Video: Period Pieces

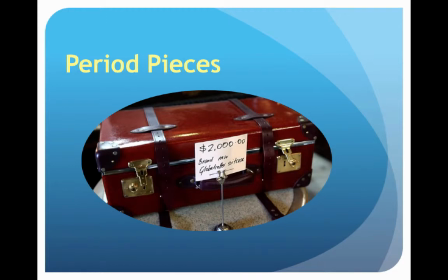[0:00]
As I've said earlier, if you're going to do a period piece as a film, and that could be as recent as last year, the easiest way, the most singular way of defining a period is to have a prop that is realistically from that time.
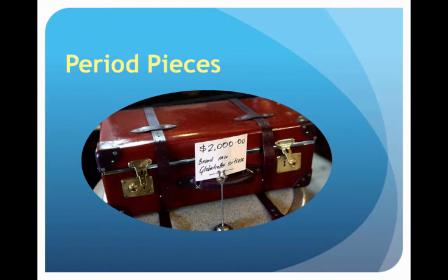[0:17]
Here we have a suitcase commonly used in movies. A suitcase will tell people, whether or where or not, of that period in time, because luggage, for some reason, like cars, evolves and changes.
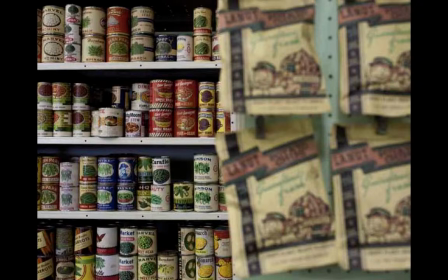[0:32]
But to define the period in the background, using props, working with the set dresser, you can clearly denote years without even looking at the actors.
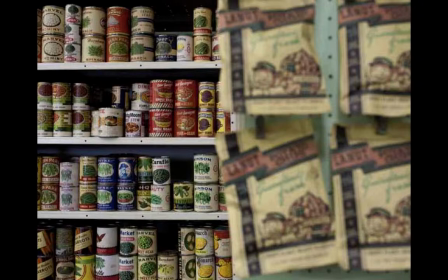[0:44]
Here we have the cans on the shelf, the grocery store, and you can see from that what year that would be, probably 40s.
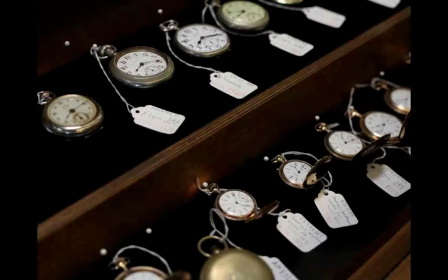[0:53]
Here we have a supply of watches that the prop master might have to, again, use for different times, literally.
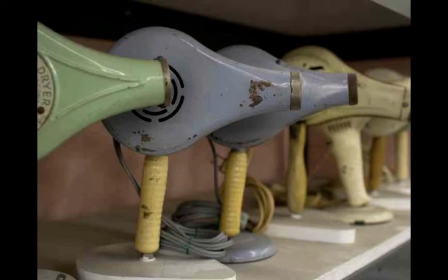[1:02]
And you could even go to the hair dryers for the particular period. Here it looks like hair dryers from somewhere between the 20s and the 50s, for all I know. But these are real hair dryers from that period, but given their placement in the movie,
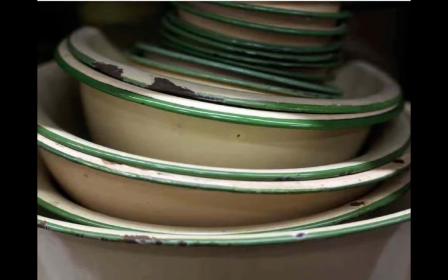[1:16]
immediately puts us in the 1940s. as would these dishes, farmhouse dishes perhaps, but putting these props in the scene helps us deliver to the audience the feeling that they are there in that farmhouse in the 1940s,
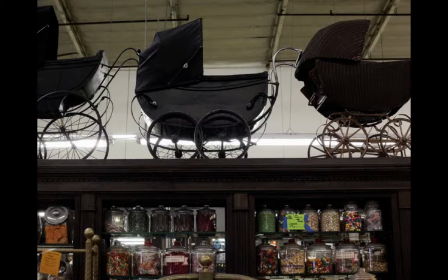[1:34]
as well as using a pram from the past. These type of baby carriages, if we saw it in a 40s or 30s movie, would really get us there.
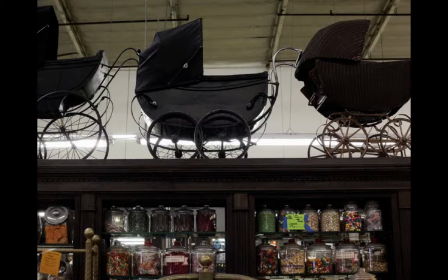[1:45]
Now we couldn't do it with anything more recent. So just a singular prop, like a baby carriage, can help us travel back in time.
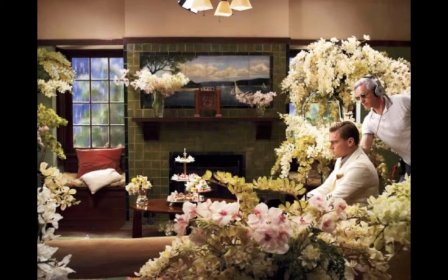[1:55]
Let's look at the great Gatsby, for instance, as far as a prop extravaganza because of the ornate and overfilled nature of Gatsby's desire to impress.
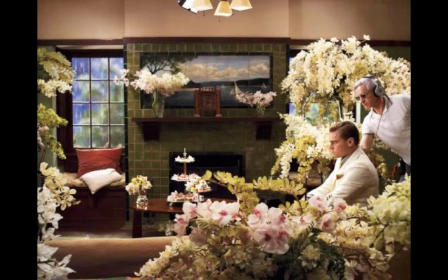[2:13]
this munificence that he's got to explode from his mansion to gather everybody to impress the woman he's in love with. Look at the flower arrangement here. This is all props, as is the candy arrangement on the table in the background. So the props master, you can see in the corner here,
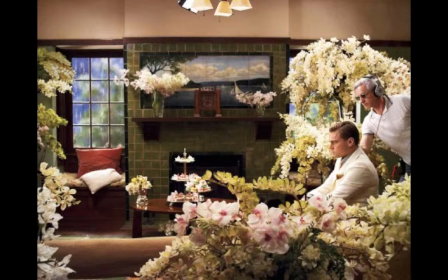[2:33]
he's positioning DiCaprio because anything the actor touches again, these flowers, he's going to say what flowers are real, what not, giving him the exploration of his prop wilderness.
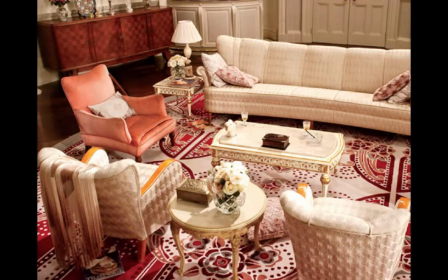[2:47]
The Gatsby movie won numerous awards for its production design. But just look at the props, the way they make the scene. Of course, it's got this wonderful carpet and the furniture, which is really upholstered in a rich,
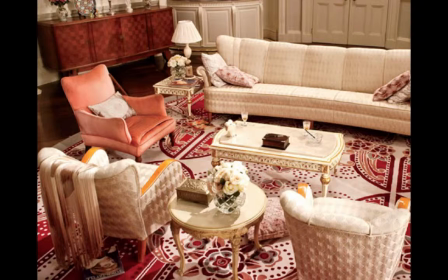[3:05]
lavish way, but given us a picture at the time, but look at the cigarette box on that Regency table, or the Louis XIV kind of table. Look at how many cigarette boxes are in that room, telling us 20s, the glasses,
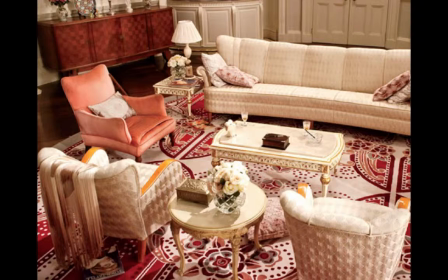[3:23]
the cigarette boxes, simple props conveying the feeling the white flowers, conveying the fact that this is a mansion where they have flowers change daily.
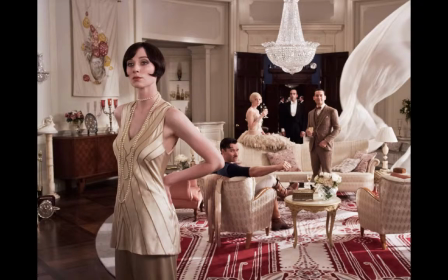[3:34]
in this wonderful room here. I love the drapery in the background. Blowing, giving us the texture, that openness of the scene in this mansion. I also love the way the wardrobe has worked with the props people to make this very art deco,
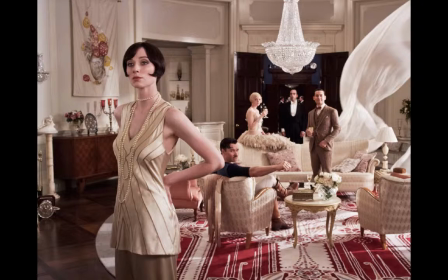[3:49]
those smooth, long lines, whether it's the pearls that are long lines of the carpet or the long lines of the carpet. It's linear in a way that it's drawn with the lines. It's not abstract in anything. It's detailed.